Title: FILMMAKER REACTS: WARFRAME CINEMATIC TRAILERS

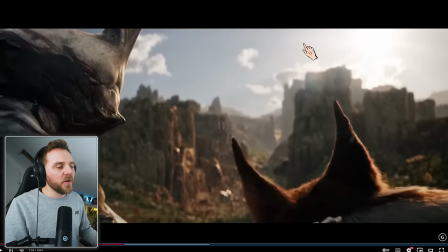See what I mean about that zooming on the lens? it kind of works for this but if it was you'd probably have like a an
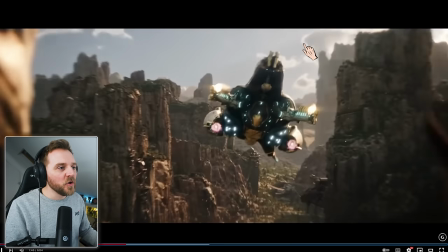individual shot of it coming in but because they had to zoom in yes it looks kind of cool but it kind of see what I mean it pulls
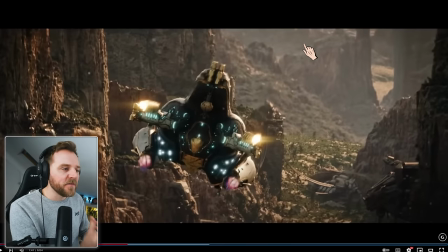it away from that cinematic look or that vibe that you get with it but they've done it to
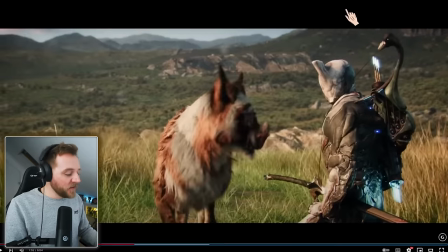obviously emphasize it see what I mean it's very interesting isn't it how video it makes it feel
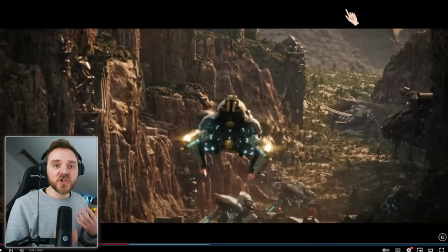i always say this to clients all the time it's you get a um we shoot films for the stuff that we create because it looks very cinematic it's all about the movement and that's why we try to keep things set parameters so we make it look more movie like when you start putting
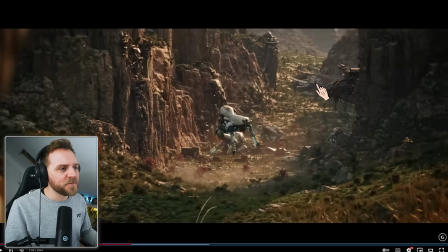like focal lengths or like that zoom that you get it almost looks a bit video-y unless
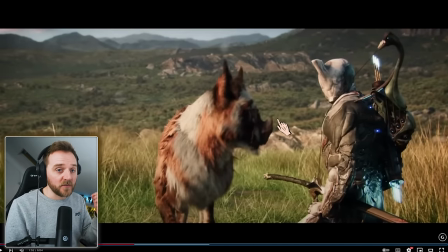it's a stylistic one so if you're like edgar wright the director edgar wright who done like um sean they're dead and hot fuzz he's set east he's he's still cinematic because the way it's done they're like they're very quick rack zooms and then
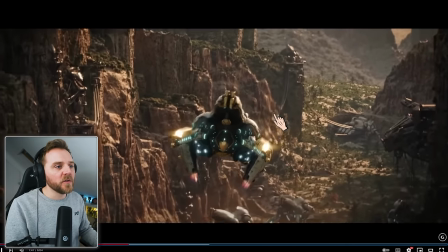it's fast-paced editing because it keeps but you're not like that one for example it was a very a very documentary style wasn't it
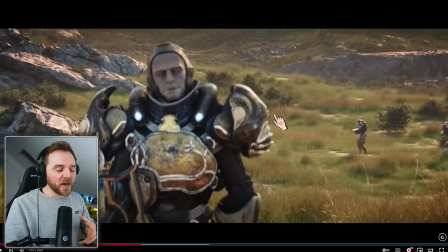great for setting up establishing shot though that was this is great so we've got that i understand the type of characters they were by the music by the drums
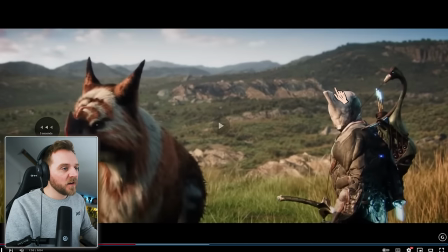and then look we've lost our audio as the music is gone and by doing that it really draws you into what this character is
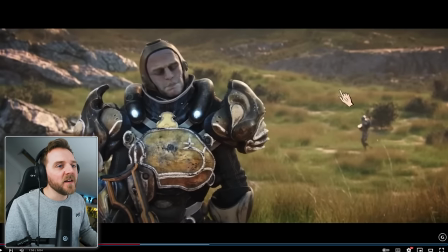like you know we've got our subject up here our main framing but then what's going on back here is with real action as
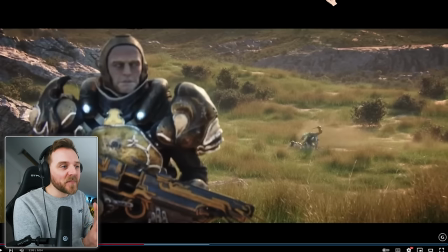he got there they rack the focus and look even i'm whispering it's made to not mean it is it's contagious what happens on screen makes you change i started whispering
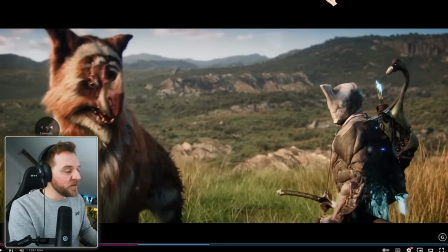because it was a whispery scene how clever that was because we've had loud music and then we're going into a quiet section.
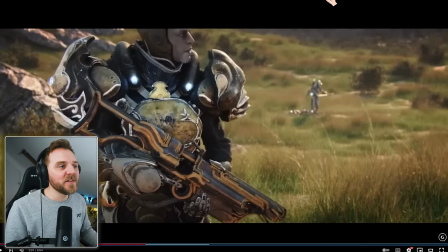And then you whisper. Have you ever had it when someone talks to you and you whisper and then you whisper back? It's the same thing. Film can do the same thing or audio can. Audio is 70% of your picture. And that was great, wasn't it?
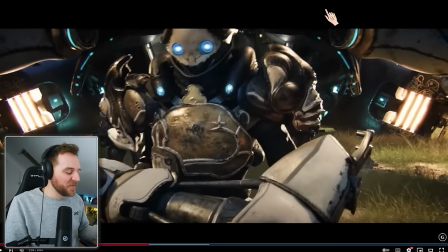They really set that up with the dog as well. I like that.
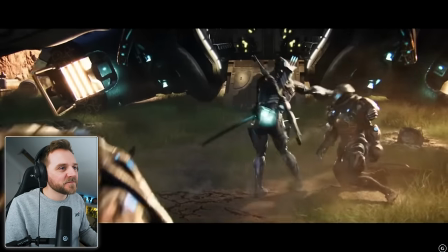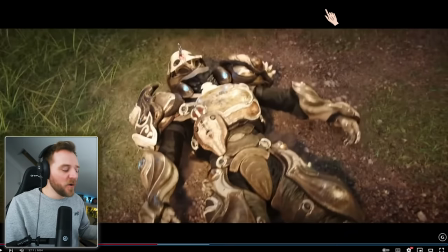Okay, why was that good?